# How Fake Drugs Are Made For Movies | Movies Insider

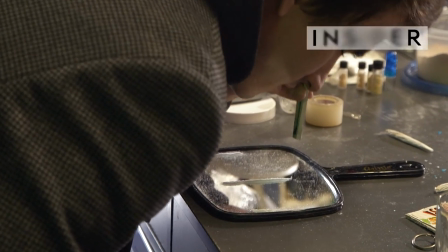[0:00]
Three, two, one.
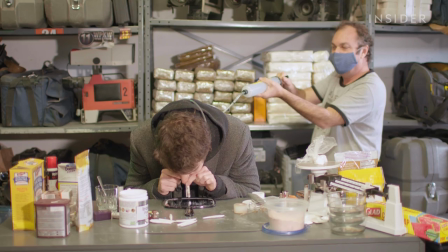[0:05]
One.
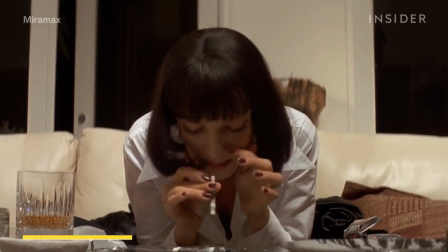[0:09]
Yeah. Drug scenes are a part of a lot of movies and TV shows.
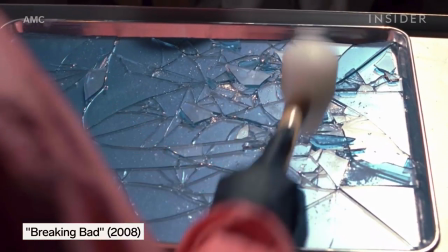[0:14]
In Breaking Bad, the meth that they smoked was actually blue rock candy.
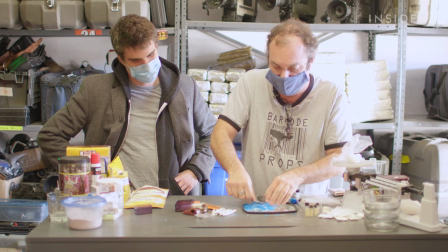[0:19]
Right now, I'm crushing up this meth so we can get it into a consistency that is more smokable.
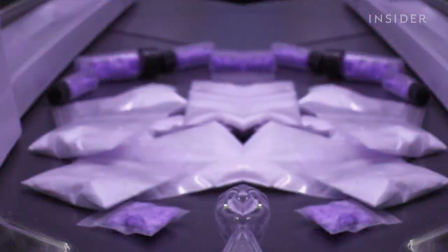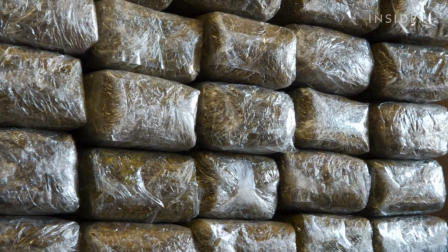[0:39]
Wow. Now, while all these drugs look real, accuracy is only one part of the job.
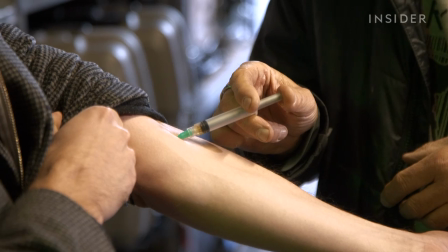[0:44]
Any fake drug, whether it's snorted, puffed, or injected, has to be safe for the actor, something that hasn't always been the case on film sets.
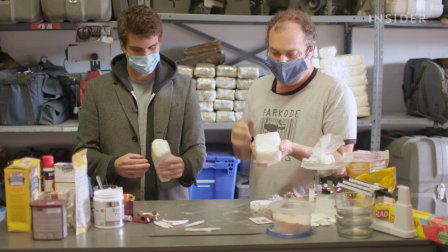[0:53]
Striking that perfect balance is where a prop master like Joel Barco comes in.
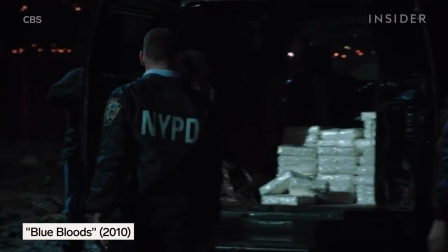[0:57]
Joel has made fake drugs for shows like The Sopranos and Blue Bloods, and he says making these drugs act real is always the first hurdle.
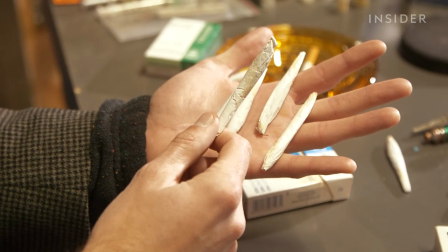[1:04]
Let's take a simple example to start. It's not enough for a prop joint to look realistic. it also has to produce the right kind of smoke.
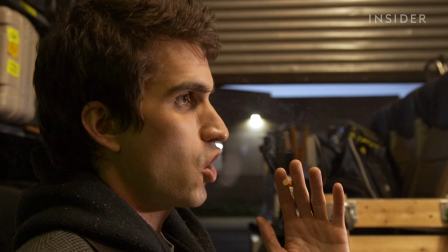[1:12]
Substituting tobacco for cannabis seems like an easy solution, but tobacco smoke isn't as heavy as cannabis smoke, and that means it won't look quite right.
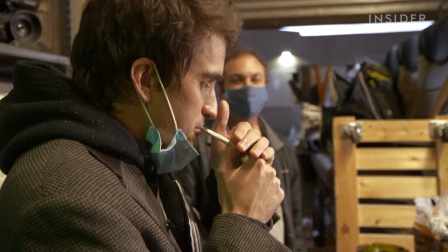[1:20]
So prop masters use a cannabis strain that lacks THC for scenes that involve smoking weed. I cannot say that this looks any different than the cannabis smoke that I have seen in my life. Looks like a real joint. Hits like one too. That's pretty harsh.
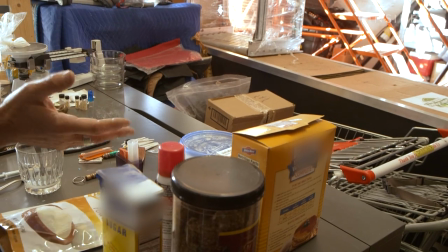[1:37]
For other drugs like heroin, prop masters need to have different mixtures of the fake drug ready, depending on if the scene calls for melting it or not. For static shots, Joel has found that the best looking fake heroin comes from a combination of pancake waffle mix and cocoa powder. It's just all about getting the color. All these things are about color, consistency, etc. It just reads really well on camera.
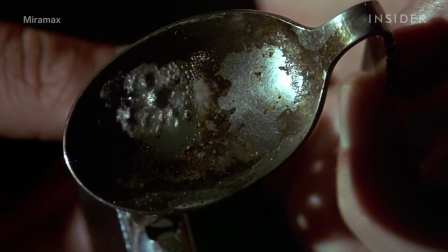[1:58]
But for scenes that require the drug to actually be heated up on camera, a completely different fake heroin mixture is swapped in, because the pancake mix doesn't melt very well.
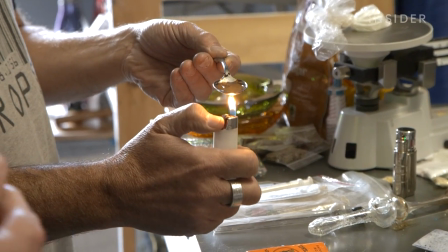[2:06]
They use brown sugar, a little bit of water to get the bubbly effect.
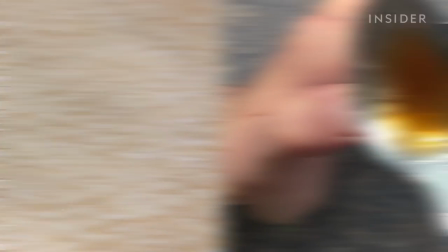[2:10]
While brown sugar doesn't look very much like powdered heroin, it mimics melted heroin quite well, matching the sticky look of the bubbles.
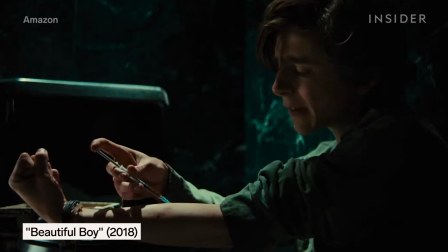[2:17]
Creating realistic fake drugs that look good in close-up shots is one thing, but it gets even more complicated when an actor has to take these fake drugs on screen.
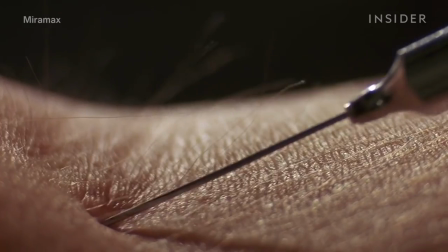[2:27]
For scenes that require an actor to shoot up with a needle, the needle can't actually penetrate the actor's skin, but they need to show the syringe injecting the fake drugs.
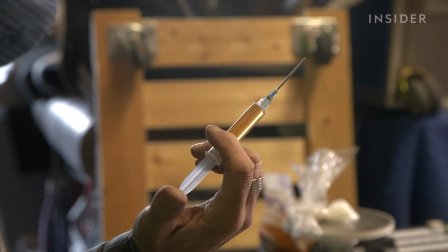[2:34]
So, for these situations, a specially engineered needle is used. This is a retractable syringe. This is the greatest syringe to use on camera because what it does is the plunder is ready to
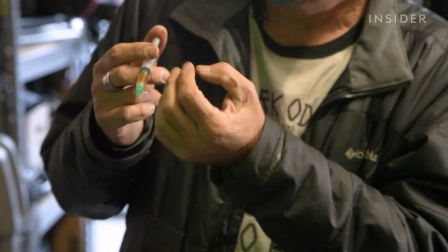[2:44]
just force forward and it'll retract into itself along with the needle.
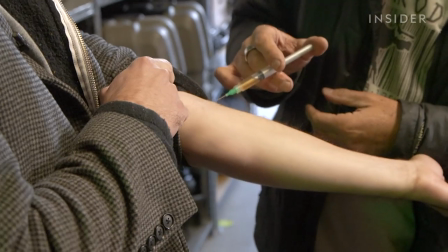[2:49]
As you push the pump into the syringe, the liquid disappears inside a tube and vice versa too.
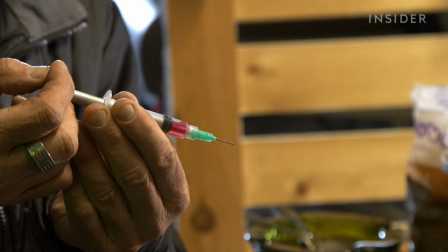[2:56]
Let's say in a scene where you need to draw blood from an actor, you can do the same thing. You have red fluid, red liquid already inside there, and pull this out.
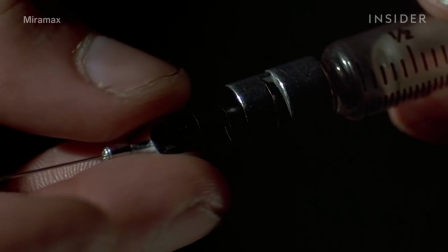[3:05]
Joel also provides real needles to use for shots that don't require faking injections or drawing blood.
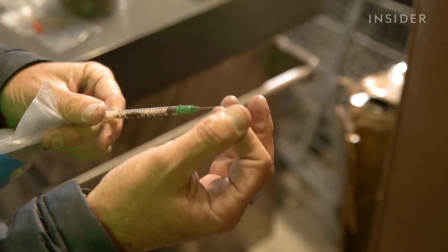[3:10]
When I send them out, you'll have a kit, in this case, this one's dulled. I don't send like a really sharp tip out.
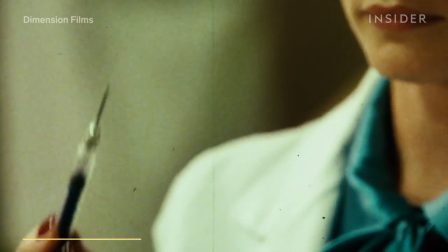[3:16]
And so that way they can do this on camera as they're about to inject. And then if they're gonna actually do the injection, they'd have a retractable one as it's standing.
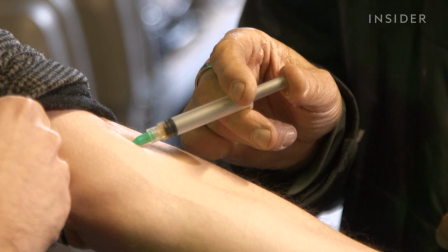[3:25]
Nailing the look of a substitute is just one part of the job.
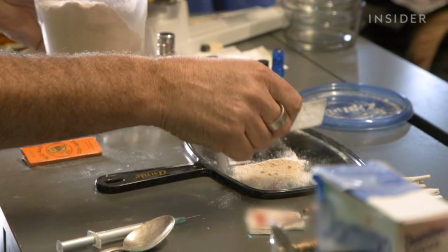[3:28]
Joel has the added challenge of making sure any fake drug is also safe for the actor, and Hollywood hasn't always gotten that right.
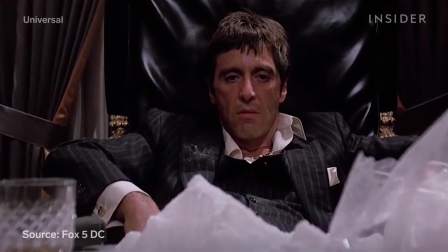[3:34]
For example, the fake cocaine that was used on the set of Scarface caused minor but permanent damage to Al Pacino's nasal passage.
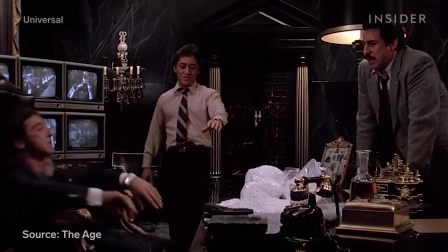[3:43]
This injury was likely the result of the quantity and quality of the film's fake cocaine, which in this case was powdered baby laxatives.
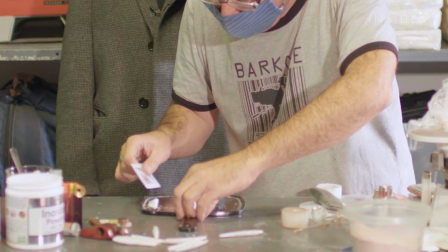[3:50]
In order to avoid any sort of accidents or injuries like this, Joel works directly with actors to prepare them for using fake drugs. You have to think of them at all times. You talk to them about any allergies. It's almost like being a prop doctor.
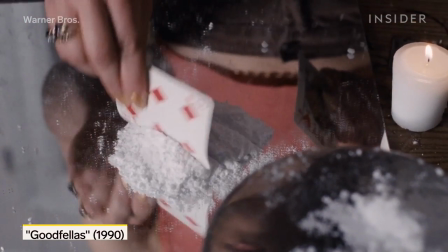[4:02]
Joel said that one of the most common allergies that he has to look out for is lactose intolerance Because powdered lactose is often used as fake cocaine.